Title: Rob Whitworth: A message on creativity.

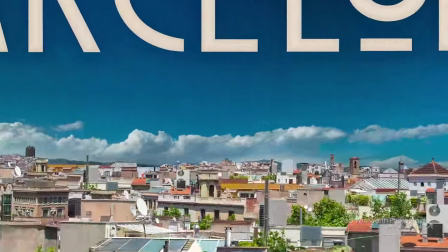(0:05)
So, my background is as a stills photographer, conventional photography,
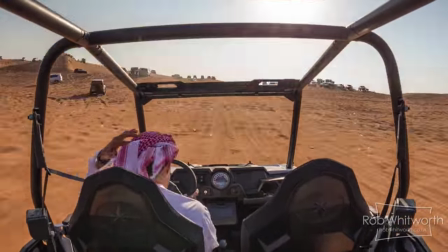(0:10)
I have a degree in it and I worked in advertising editorial photography for a little while beforehand.
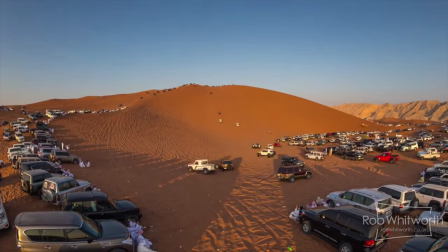(0:16)
And timelapse was more sort of a hobby side of things.
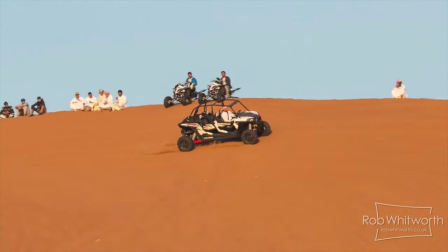(0:21)
And it's a great area really between conventional stills photography and moving images,
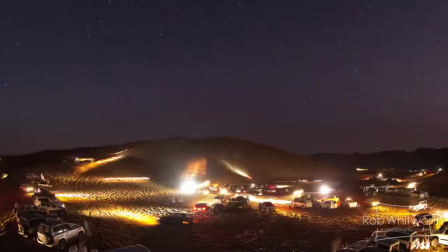(0:27)
it's somewhere in between the two, which is really exciting.
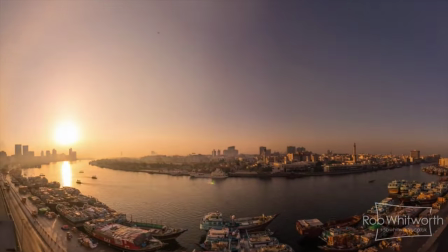(0:31)
So I think a lot of hopefully what is unique about my style and my work is sort of because of that,
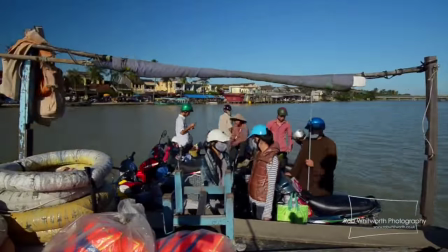(0:38)
it's sort of coming at something new and without maybe some of the training and sort of language that are kind of built into conventional filmmaking
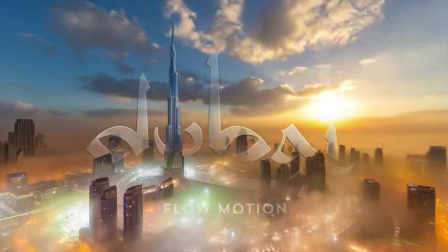(0:46)
and a lot of the flexibilities of it. Because of the nature of our work, making viral videos,
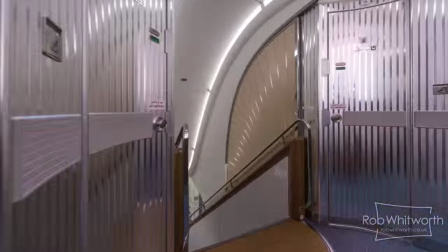(0:51)
we have these portfolio pieces that millions of people watch and then we just have email,
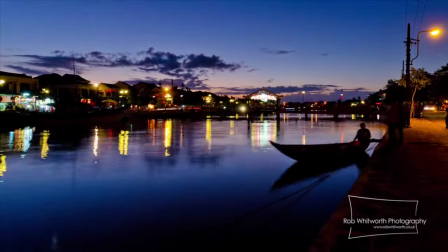(0:58)
generally email inquiries come into our inbox with a client essentially asking us to make a video of their location or their product or for their company
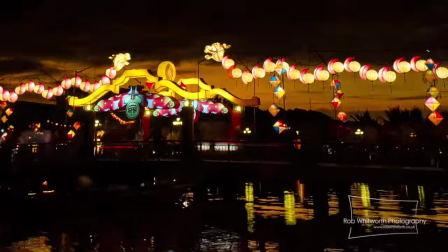(1:06)
and from there it can develop into a conversation as to what they want and their needs
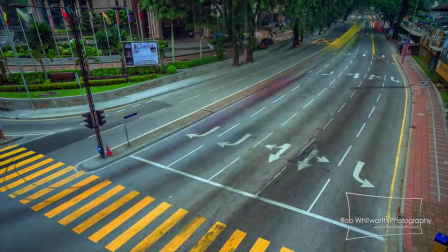(1:14)
and budgetary requirements and sort of how big a project it is and then a lot of the work really starts on when you hit the ground,
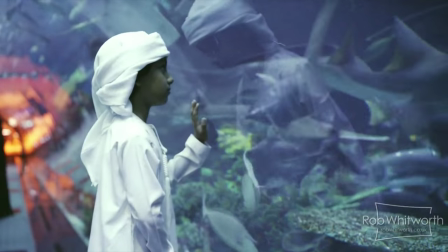(1:23)
when you actually meet the client when you see the location, then you can really get into it.
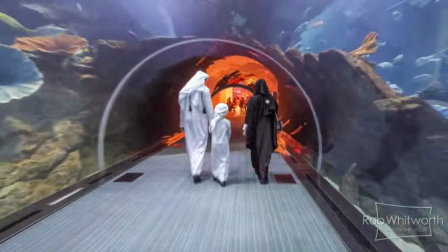(1:28)
And the storyboarding process is, if it is a city video,
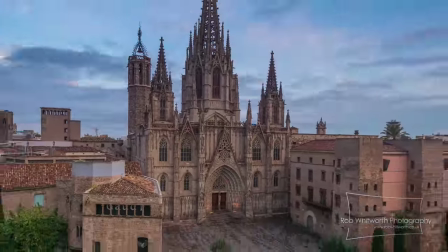(1:33)
it's very much about being on the ground, going around, working out the elements the client wants you to include, the elements you want to include.
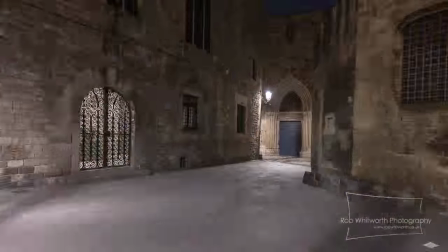(1:41)
And very much with most city videos, you're not reinventing the wheel. There are key landmarks and key features that you have to get in.
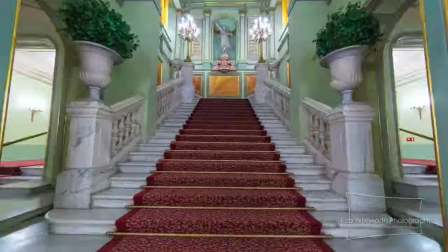(1:49)
And then it's just very much about incorporating into the seamless flow motion style and and making it something different,
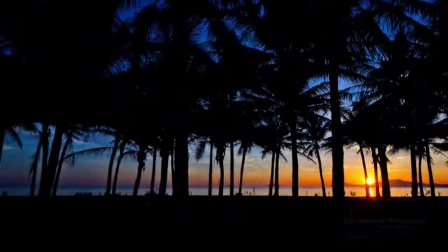(1:56)
because a lot of these sites have been photographed a great deal. So you've got to add value.
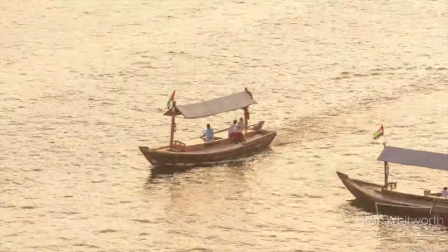(2:02)
And actually once the storyboard is done, that's a lot of the work.
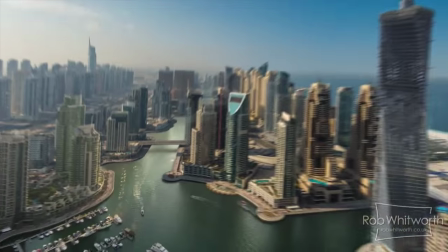(2:06)
It can take, say like with the Dubai project, it was a few weeks of intensive work getting everything together.
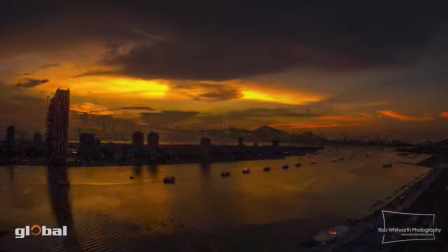(2:13)
So it can be quite a lengthy process, or it can be done in a day, sort of depends on the scale of a project.
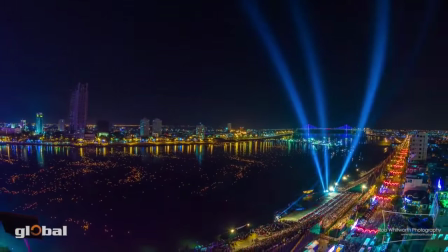(2:18)
But once it's done, most of the hard work is done in a way,
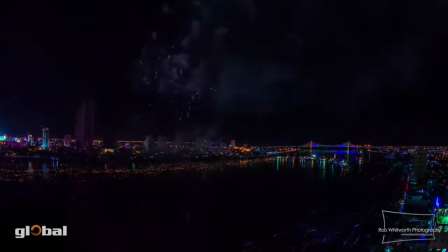(2:21)
then it's sort of a lot of the creative stuff and the agreement with the client is complete and then it's just a matter of realising it.
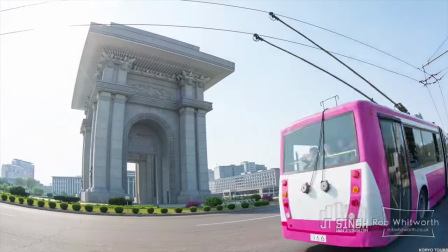(2:31)
I think Flowmotion really suits the city video format and kind of crucially because it's a single take and a roving camera approach I think it gives the
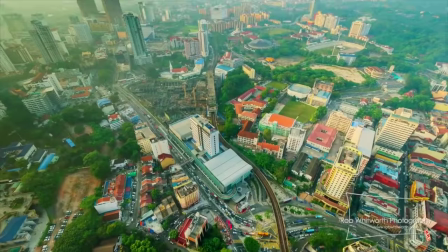(2:39)
viewer a sense of actually experiencing the location and not just seeing the end beautiful shot but actually seeing some of the around and approaching and the
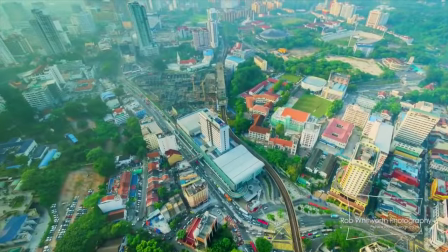(2:48)
views and how you get there and to a degree some logistics
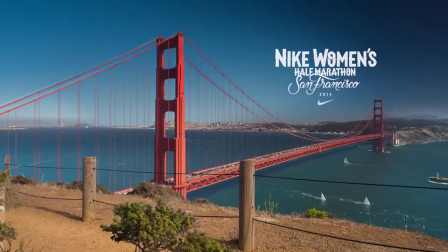(2:52)
of where different landmarks are in a city and I'm careful to try and incorporate as
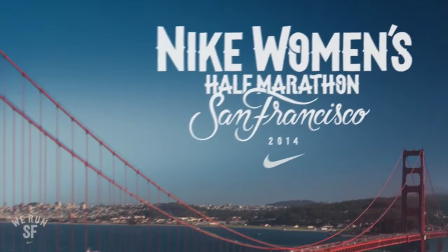(2:57)
much of that as possible because I think it really adds to the experience and it's
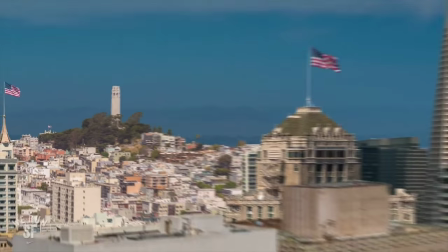(3:01)
something relatively unique to that style compared to the more traditional
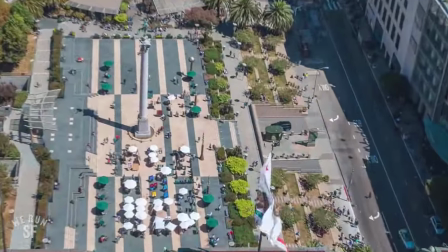(3:06)
cut one second here's a beautiful shot cut another second so it's more of a journey and you know sort of almost vicariously experience the city
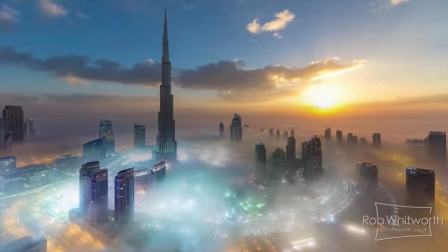(3:14)
the more time and the more resources you put into it sort of the bigger and the more spectacular it gets I mean so like a Probably one of
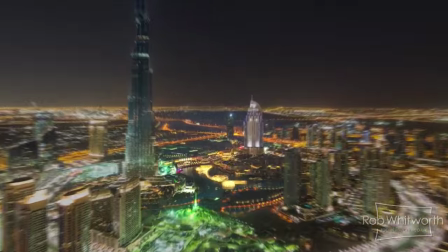(3:22)
the bigger projects was Dubai that is a public project that people have seen that I worked on and that was Two weeks in recon I
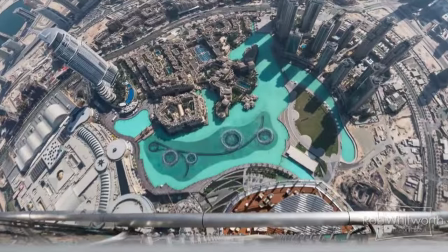(3:30)
think six weeks shooting and about another six weeks in post putting it together And then probably lots of other hours in between
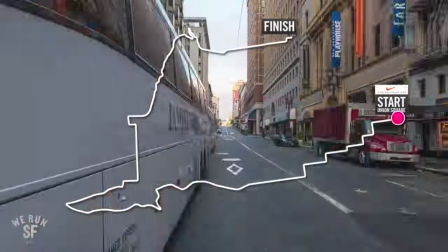(3:38)
And you know that the simpler video would be could be completed in like one or two days recon And then
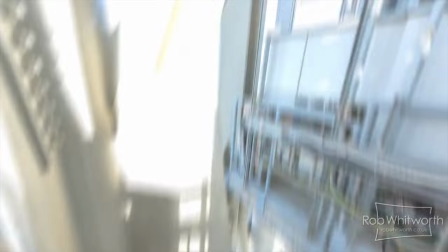(3:44)
maybe shot over a week or ten days and then it's usually about the same in post So 10 days shooting is about 10 days post.
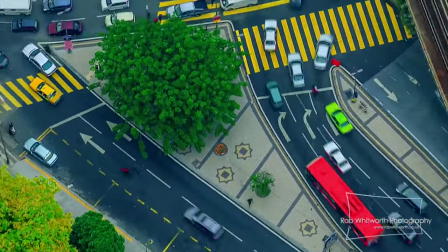(3:52)
And to a large extent, I'm sort of a one man band as far as the camera stuff.
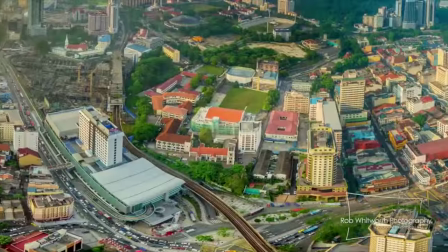(3:57)
But then, you know, it helps to work with other people and other toys. So I've worked with other cameramen and in a more directorial role on quite a lot of projects.
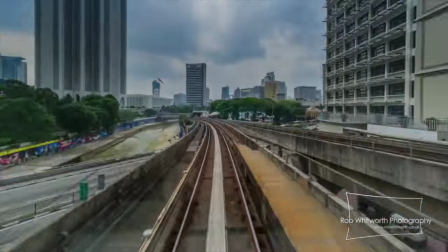(4:06)
And we're certainly working with models a lot more on projects. You know, the more ingredients you put in there, the more interesting the outcome.
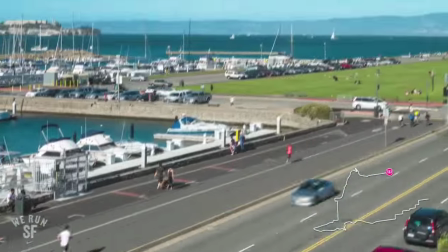(4:13)
But it's very scalable.